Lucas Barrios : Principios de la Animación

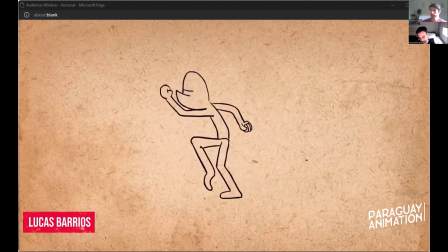2363s
cómo se siente en el momento que le estamos haciendo caminar, si es que agregamos acciones secundarias por ejemplo, este personaje claramente está enojado, se le nota por la cara la boca, los puños están cerrados, es muy claro en ese sentido, pero no deja de hacer la acción principal, la caminata entonces,
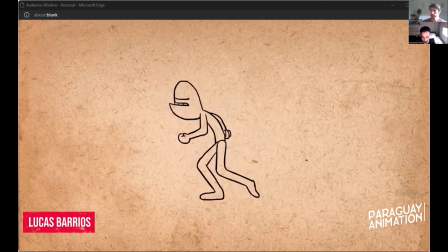2383s
la acción principal acá serían las piernas y todo lo demás sería secundario acá podemos ver un personaje que va a tocar la puerta nosotros solamente fíjense que la acción siempre es básicamente la misma es lo que estamos por ver y lo único que básicamente cambia es un
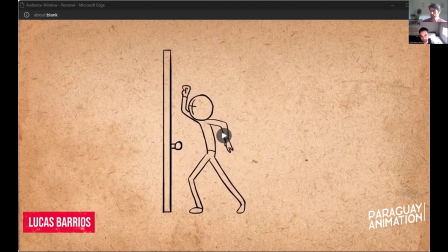2402s
poquito la actuación pero principalmente la mano que está atrás fíjense como cambiando la mano podemos dar diferentes ideas ponemos puño claramente está enojado
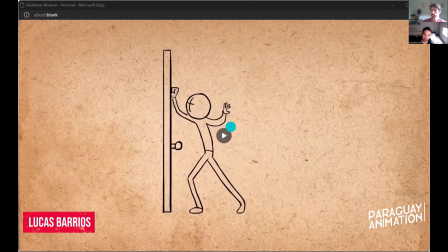2418s
levantamos la mano de esta forma, de una manera medio delicada y estamos diciendo que no sé, está feliz o está alegre el personaje
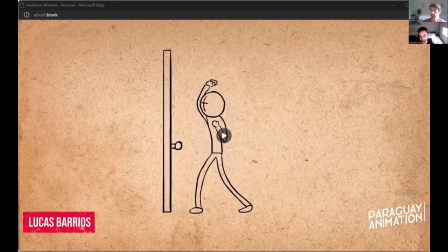2430s
el personaje mira a ambos lados y pone la mano en el pecho y esto nos dice que no quiere que se le descubra entonces la acción principal otra vez, es tocar la puerta pero estas acciones secundarias refuerzan demasiado la idea de cómo se siente,
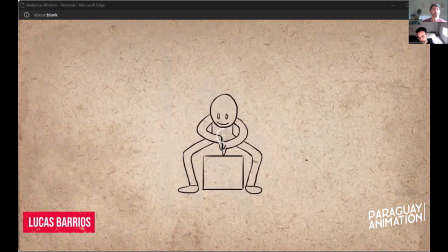2450s
quién es y muchas otras cosas bueno, este personaje va a levantar una caja si es que frotamos las manos y tenemos este movimiento de dedos en el aire le da muchísimo más personalidad es más
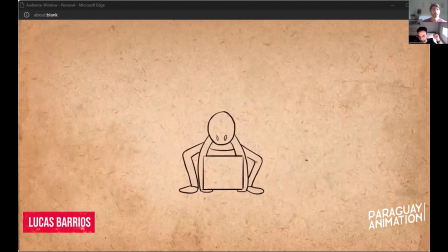2467s
alegre, más interesante pero la acción principal sigue siendo levantar la caja este personaje se siente triste podemos agregar una acción secundaria de que
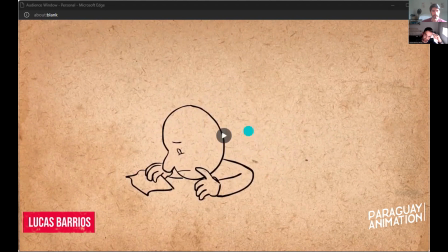2484s
le sale una lágrima y se limpia la lágrima pero es súper importante no dejar que las acciones secundarias superpongan o se superpongan a la acción primaria si en este caso el animador hizo como mal ejemplo,
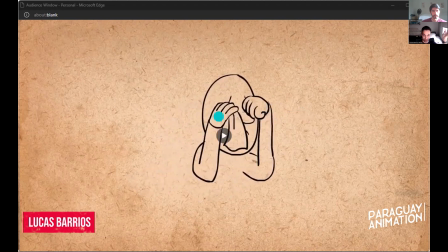2499s
se tapa Va completamente la cara con el pañuelo y la cara. Ahí ya no podemos casi ni ver el que está triste. Pero tampoco vayan al otro extremo. Fíjense, ahora va a dejar la lágrima caer y casi ni se ve.
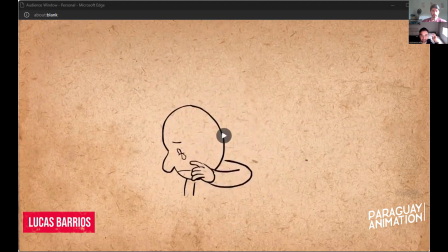2518s
Entonces, por ese motivo, el staging es tan importante o va tanto de la mano con las acciones secundarias. Primero se limpia la lágrima, después da el giro.
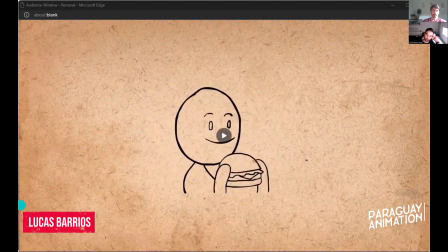2535s
bueno, acá tenemos un último ejemplo de acciones secundarias la acción primaria es morder la hamburguesa o comer la hamburguesa pero podemos agregar demasiadas cosas para que esto sea más interesante o otra vez decir más sobre el personaje etc
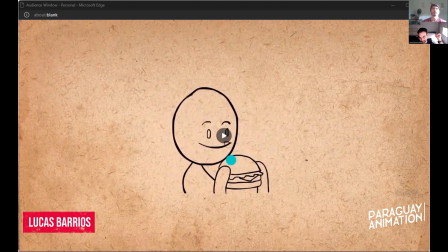2552s
el animador acá le va a agregar que se está como que se está arreglamiendo para decir que tiene hambre después le puede agregar
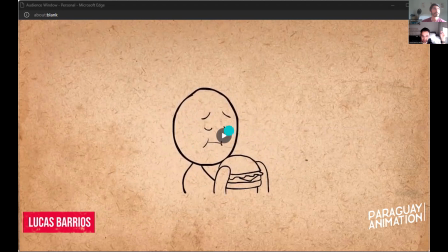2566s
esta expresión le baja las cejas, le cierra los ojos es para decir que él está disfrutando de la comida que está comiendo y por último mueve la cabeza de esta forma le está diciendo a la audiencia hija, no puedo creer lo rico que está esta hamburguesa
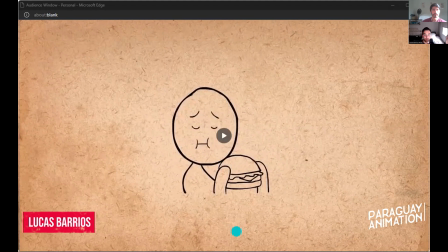2582s
entonces de esta forma podemos usar las acciones secundarias para otra vez,
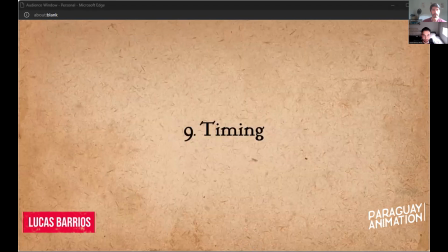2587s
reforzar una misma idea cuando faltan cuatro tenemos diez minutos así que vamos un poquito más rápido hacemos el timing
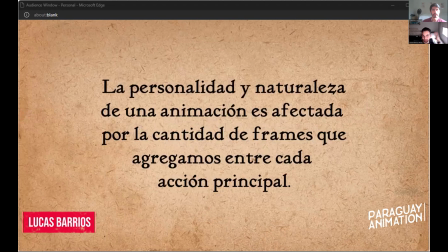2600s
este es el principio que dice que la personalidad y naturaleza de una animación es afectada en gran parte por la cantidad de frames que ponemos entre cada acción principal ¿a qué me refiero con esto?
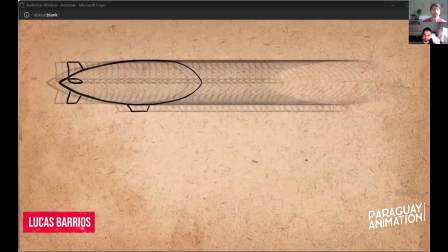2615s
cuando sigue voy a explicar exactamente eso pero tienen que saber que con timing básicamente más
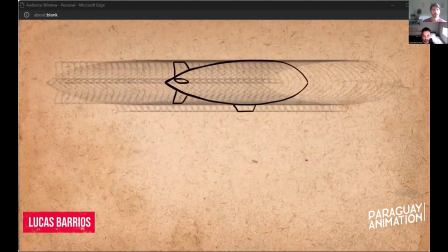2621s
frames significa más lento y menos frames significa más rápido siempre y cuando esté corriendo obviamente en el estándar de 24 frames por segundo
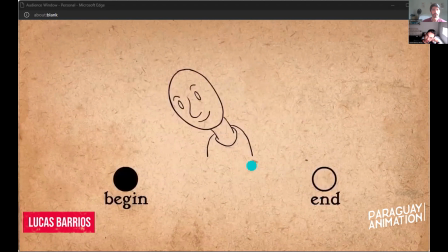2635s
bueno acá tenemos dos poses donde un personaje tiene de un lado del hombro va al otro lado del hombro verdad, súper simple pero podemos contar 10 diferentes cosas o el animador Alan
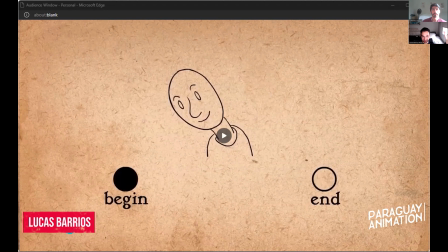2650s
usó 10 diferentes frames para contar 10 diferentes cosas que se pueden hacer en medio de esto con un in between entre esta pose y la otra parece que está siendo golpeado por una fuerza
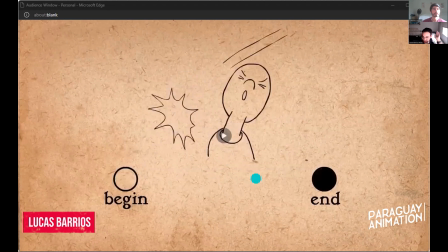2667s
no sé una fuerza que le va a hacer volar la cabeza con dos in between parece que le pegan con un palo de amasar con tres parece que tiene una no sé qué tiene una contracción muscular por ahí
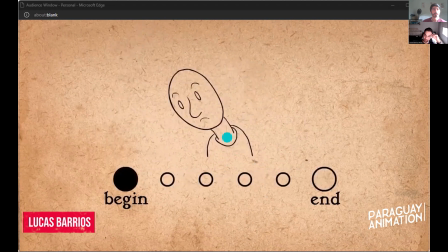2685s
con 4 ya está esquivando el palo con 5 está diciendo che, fuera, vamos ya le está como diciendo hola acá más o menos con 5 ya es un poco más amigable, le está diciendo, che, vamos pues vamos juntos o algo así
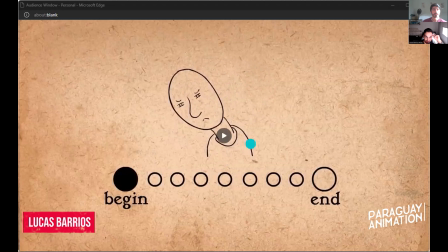2705s
con 6 está tratando no, con 6 ve un auto o algo que le gusta mucho con 7 está tratando de ver algo mejor o darle una mejor mirada
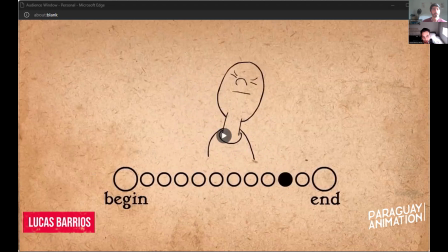2722s
pero me pasan unos cuantos y que pero con 8 básicamente, a ver un poco con 8 parece que está buscando como algo en la cocina
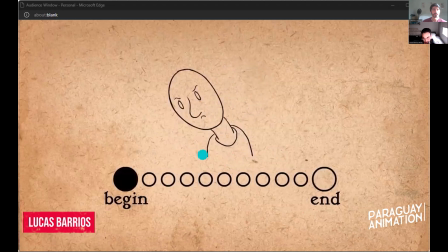2738s
con 9 está pensando en algo está viendo, pensando algo y con 10 está mostrándose orgulloso o puede ser te soqueando o algo así
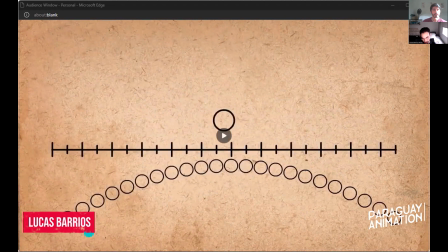2752s
bueno, el estándar de animación, como estaba diciendo, es 24 frames por segundo para las películas y si hacemos un dibujo por cada frame, 24 dibujos por segundo, le llamamos a esto de animar on once estás dibujando un dibujo por cada frame que tenés
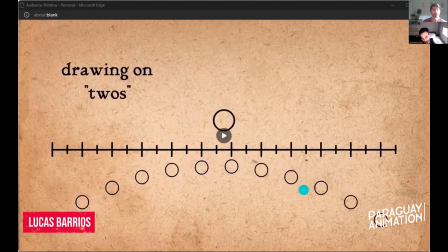2772s
on two significa que estás trabajando en o sea, un frame, cada dos frames estás agregando un dibujo también está threes, cuando pones un dibujo cada tres frames,
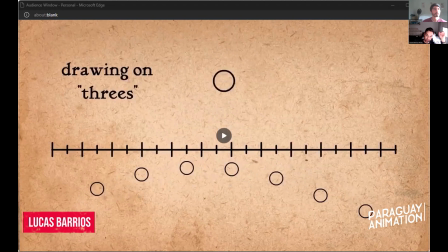2787s
fours y así entonces, pero los más comunes son ones, twos y threes, pero hay de todo, ¿verdad?
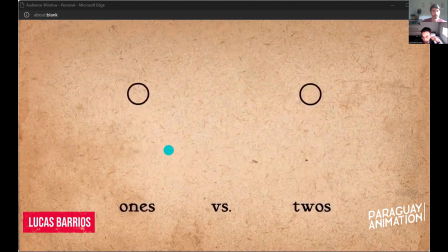2797s
acá tenemos una diferencia entre animación en ones o twos cuando tenemos un frame un dibujo por cada frame o cada dos frames